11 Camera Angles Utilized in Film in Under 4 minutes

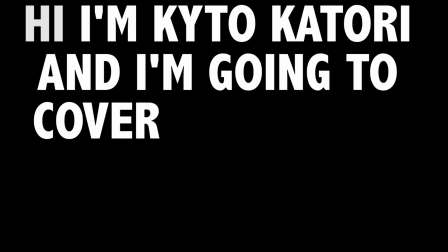1s
Hi, I'm Kaito Katori, and I'm going to cover 11 camera angles in under 4 minutes.
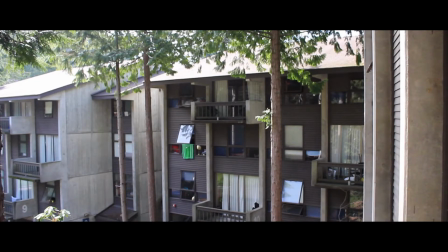6s
Let's get right into it. First, we have the extreme long shot.
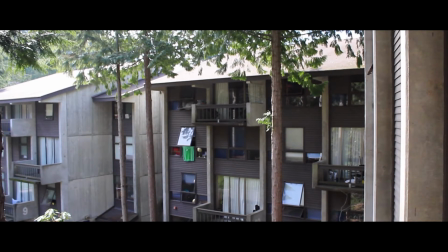11s
Typically shot at a pretty good distance, the subject is often a wide view of a location.
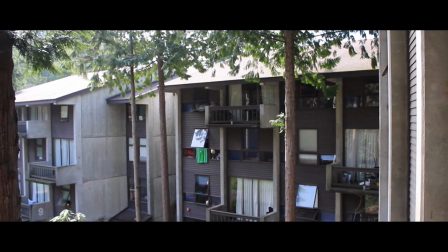15s
When the shot is used to provide informative context, like the location of a scene, the extreme long shot is usually called an establishing shot,
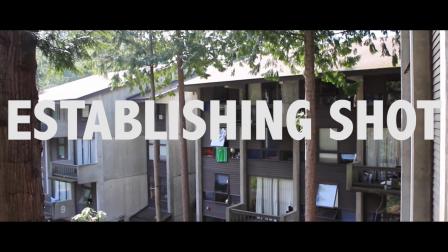23s
because, well, it establishes the setting, which in this case is the Fairhaven complex.
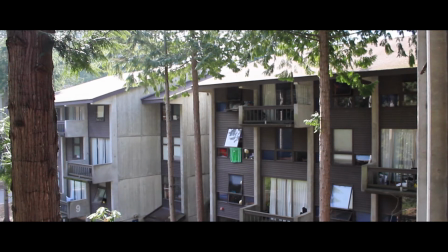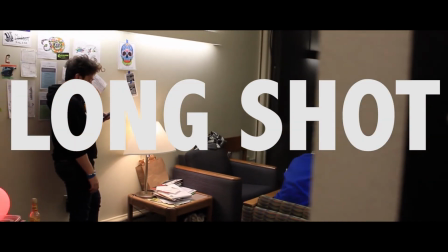37s
Next, the long shot generally contains the full body of one or more characters.
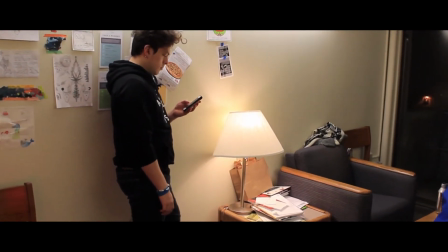42s
In this case, it's a mysterious looking fella looking out into the room. At the moment, he is really craving a nice cup of tea to go with the weather.
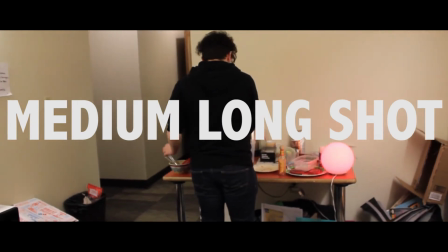51s
The medium long shot is somewhere between a long shot and a medium shot. Usually from the knees up, it's used to focus on the person but still include the background.
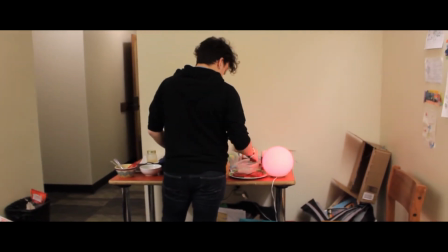59s
We can see our fella here searching for a mug to fill with water, but struggles to find it on the table in the background.
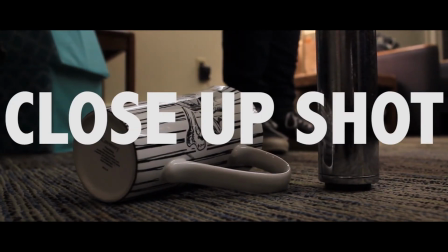66s
In the close-up shot, the camera pays very close attention to the subject, whether it's an object or a person,
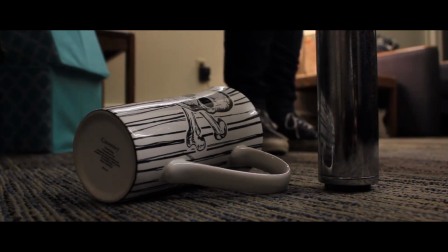71s
but is most often used in close-up of actors' faces, though it can be used to show other parts of the body,
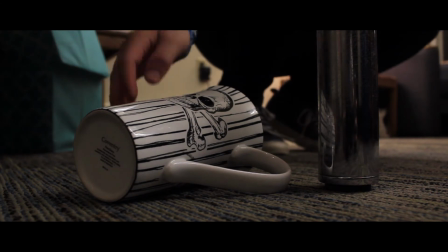76s
such as the mouth, eyes, or hand. In this case, the subject of the shot is the mug, because that is what is being searched for.
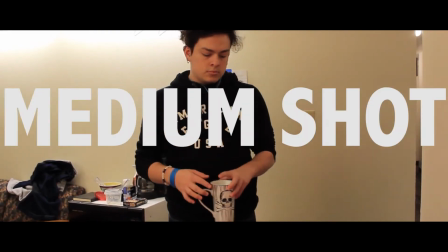86s
Here is the medium shot, which is somewhere between a close-up and a long shot.
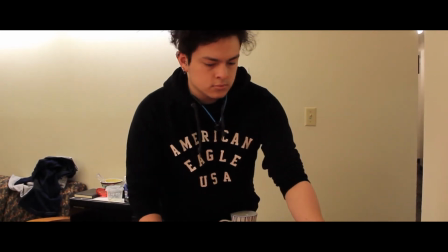90s
This is used most often in film because it replicates the human experience of proximity without intimacy.
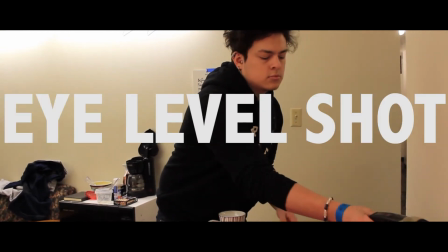96s
To add on, this is also an eye-level shot, because, well,
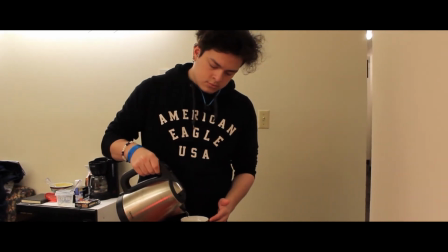100s
we're at eye level, and usually implies that the camera's attitude towards the subject is neutral.
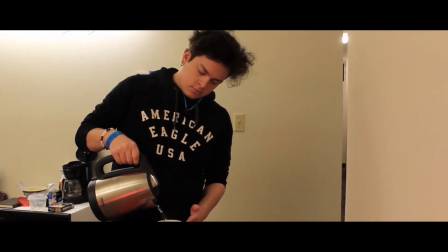105s
In this case, there's no reason for us to feel scared or better than this fella simply filling his mug with water, implying our neutral attitude towards him.
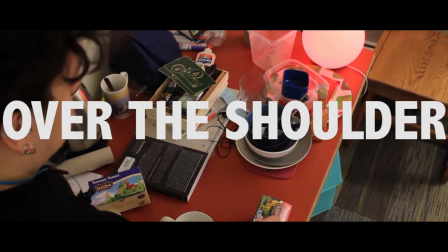118s
The over-the-shoulder shot is meant to keep the subject in view while the action is also in clear view.
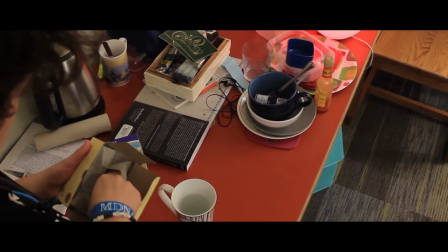123s
By using this technique, we can see both our fella in the action he is performing of placing the tea bag inside the teacup.
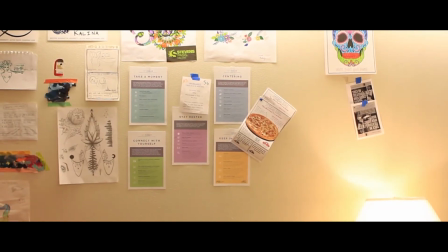133s
And now our subject has his tea, and has resumed his position by the window.
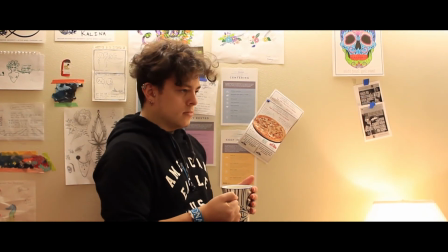138s
Here we have the medium close-up, which shows a character from approximately the middle of the chest to the top of the head.
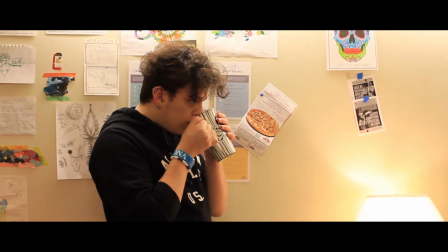144s
It provides a view of the face that catches minor changes in expression and gives some detail about the character's posture.
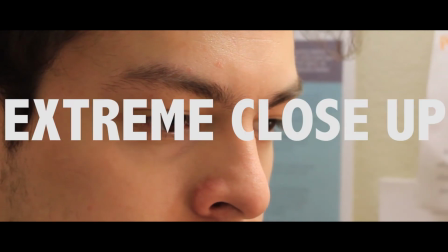151s
Oof, looks like the tea may have been too hot for him. In the extreme close-up, the camera records a very small detail of the subject, like the eyes.
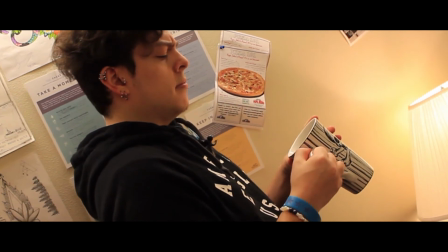162s
Next we have the Dutch angle shot, where the camera is tilted from its usual position, indicating that something is wrong.
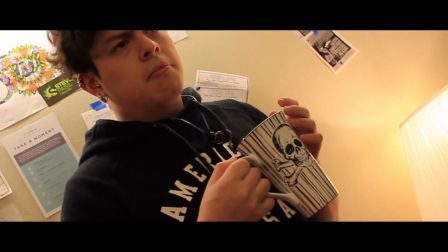169s
In this case, the tea is definitely off and this fella can sense it. Too strong maybe?
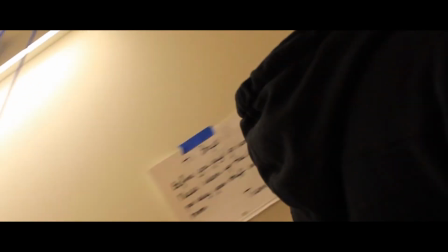174s
Or maybe the tea was too old.
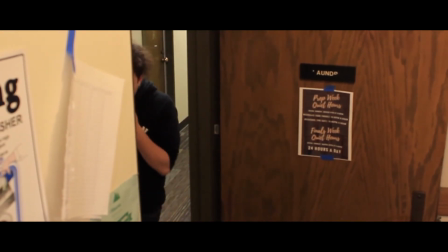176s
The high angle shot is made when the camera is placed above the action and typically implies the observer's sense of superiority to the subject being photographed.
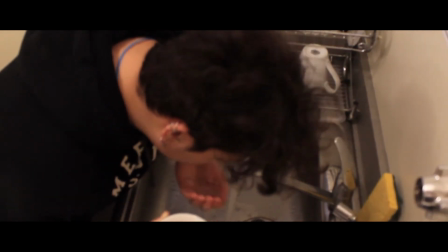184s
At this moment, we as the viewer find ourselves more fortunate than this poor soul whose day of tea has been utterly ruined.
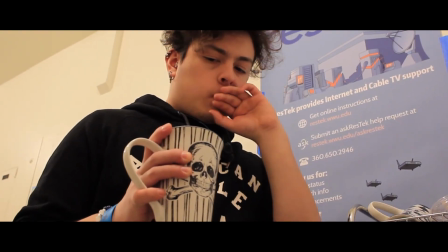195s
And finally, we have the low angle shot,
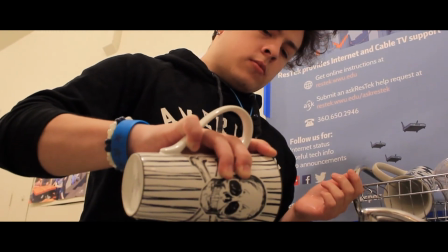198s
when the camera is placed below the action and typically places the observer in a position of feeling helpless in the presence of an obviously superior force.
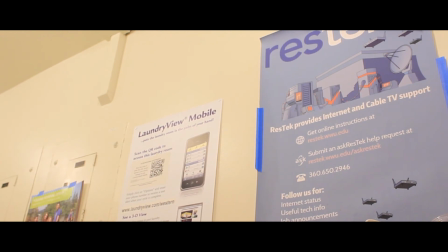206s
Like the tea being poured down the drain with nothing you can do about it.
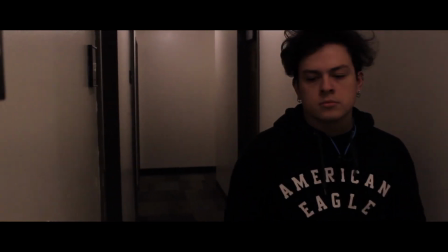213s
This turned out to be a very depressing scenario that played out, but notice how each individual shot was able to almost control where you looked and how you felt.
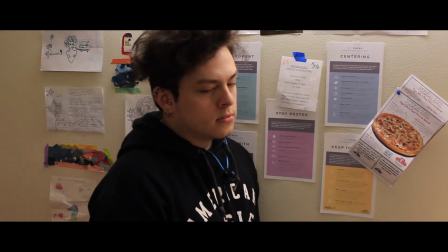221s
That's the power of camera angles in cinema. And there we have it, 11 camera angles in under 4 minutes.
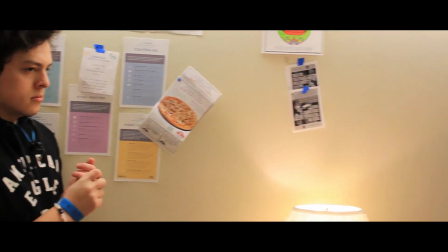229s
Hope you enjoyed, and I hope this inspires you to use more camera angles in your future projects.